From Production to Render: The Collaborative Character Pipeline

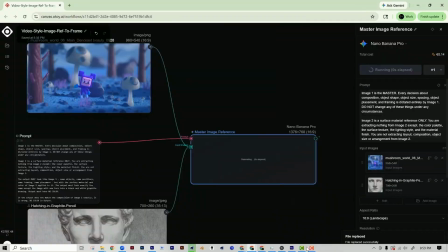(20:44)
And now it was a little tedious because I did this frame by frame.
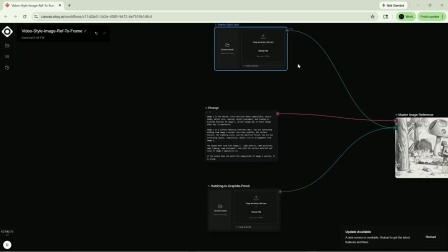(20:48)
So in the sequence, I uploaded every frame, converted it over with an illustration style, then downloaded that frame and then stitched it back together in After Effects.
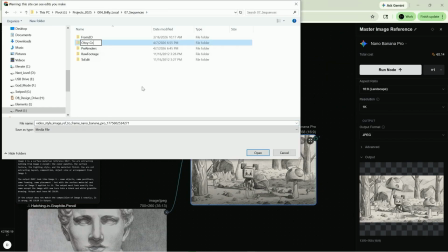(20:56)
But, they didn't take that long. They took probably about like 30 seconds each.
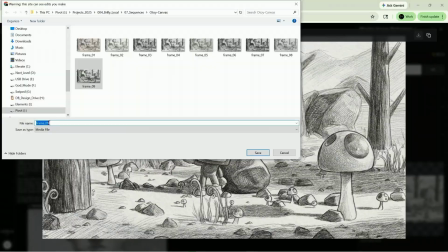(21:01)
And then it was like back down and download it. And then I was like, you know what?
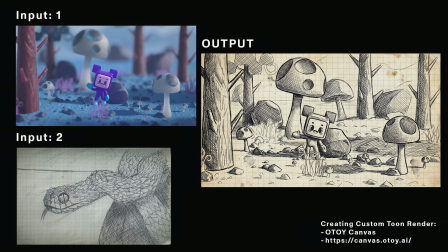(21:05)
I'm having so much fun doing that. I'm like, I'm going to go take some more pictures in my sketchbook. I got my old portfolio from like high school and college, and I started scanning and taking pictures of those in and saying like, hey, could it do this? Could it apply that texture to my 3D animation?
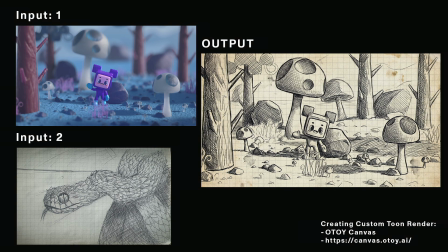(21:19)
So another one, and it's like I wanted the graph in there and all that, and I like the pen, pen and ink on the paper. Wanted that to be applied to it, and I was like, yeah, that's really cool, and I feel like I own it. You know what I mean? It's like that's my drawing, that's my 3D. I'm not stealing any artwork from any other artists to make these things.
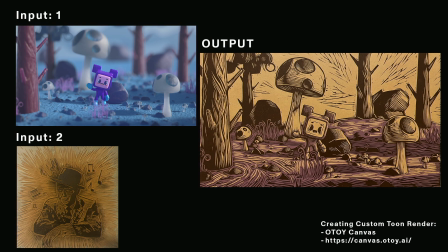(21:37)
These are both of my personal inputs. I had a linoleum like carved block that I had done for doing print transfers, and I was like, that's actually kind of sick. I would love to see a 3D animation done in that kind of style. Color pencil, right?
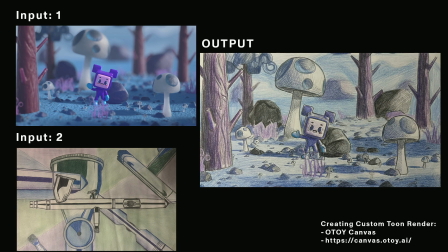(21:50)
And like, look at the translation. I'm like, it's actually capturing all this stuff. Now I used inside OTOY Studio Canvas, I was using Nana Banana Pro to do this kind of conversion, and those were just the 2 inputs plugged in there with a prompt.
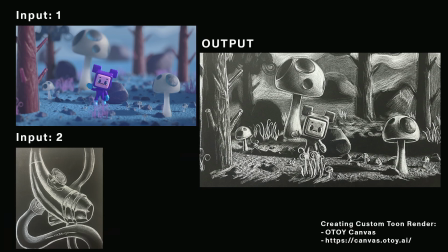(22:04)
So how easy is it to set up? Because I've been doing a lot of comfy UI stuff, but this looks like it's a lot simpler than. I mean, it took me like 5 seconds to set it up. It couldn't be any easier. Yeah. And so, just charcoal, right? White charcoal. And I'm like, these translations are really cool.
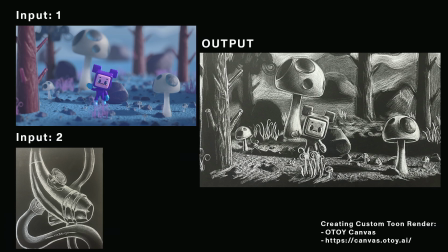(22:22)
And this is stuff that I feel like if you want to do that toon style and shaders to any of your artwork, the 3D and the renders seem to be a lot more limiting. And this is a lot more engaging. And you have so much more variety in styles and personal control. You can just sit there and draw something really quick, scan it in and say, I want that now onto my 3D.
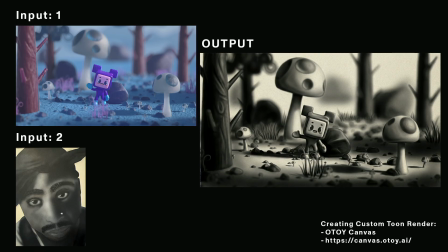(22:40)
This was an airbrush thing I did. I tried to show as many different mediums as possible. And even the airbrush like came out with like these nice smooth gradations, just like airbrush would do.
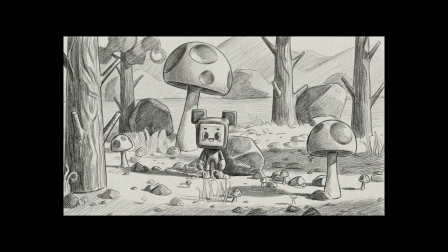(22:49)
And then this was the stitched together final version. Now there's a couple imperfections. I didn't change those. I left them in there on purpose. Did it stop playing? Yeah.
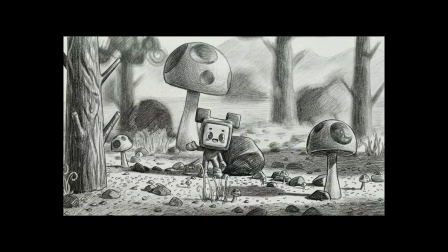(23:03)
There we go. But overall, I'm like, this could be a really cool effect.
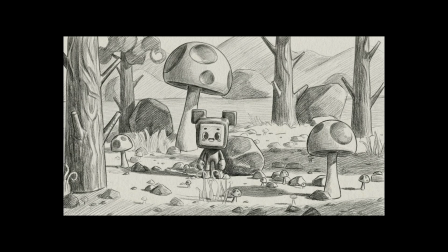(23:07)
And I wanted it to feel like a frame-by-frame, hand-drawn things. So I like the shading, kind of like glitching and changing each time. I thought that's kind of what it gave it that personality. Cool. Now, one of the things that since we've been working on this presentation, you've been showing the OTOY Studio and all that stuff. What you can do now with AI is like all this stuff changes week by week, right? One of the things that I've been seeing a lot that I'm sure we could probably test in the future in OTOY Studio is the ability to just have the motion capture rig from Winbush or whoever you get it from. Winbush is selling. He's gonna have a website where you can buy his dancing MoCap. It's like free. 500. It's all free. All free. All free. Yeah. But you can input that like output that Winbush showed, and you could just have the character in like a T pose. And what you can actually have AI do is apply that rig to the character. No weight painting, no reskin, no nothing. Like no transfer. It just does it. Like it's just getting to that point where again the technical barriers, like all the non-creative stuff of just like, oh, I gotta tweak this rig now. You don't have to do that anymore. It recognizes like, well, we don't want the hand to intersect the head. It's not gonna need to manually keyframe it like I did. So it's crazy like how fast this changes, and I'm excited to see where OTOY Studio goes. Yeah, I mean, it's a work in progress right now. Like they're still changing it and finessing it, but I'm having a ton of fun in it. And I look at all this stuff as just like creative tools and what can help elevate our work and what can we do that actually offers something new to this industry and not just regurgitating the same stuff that we've already seen and that we're just doing constantly over again.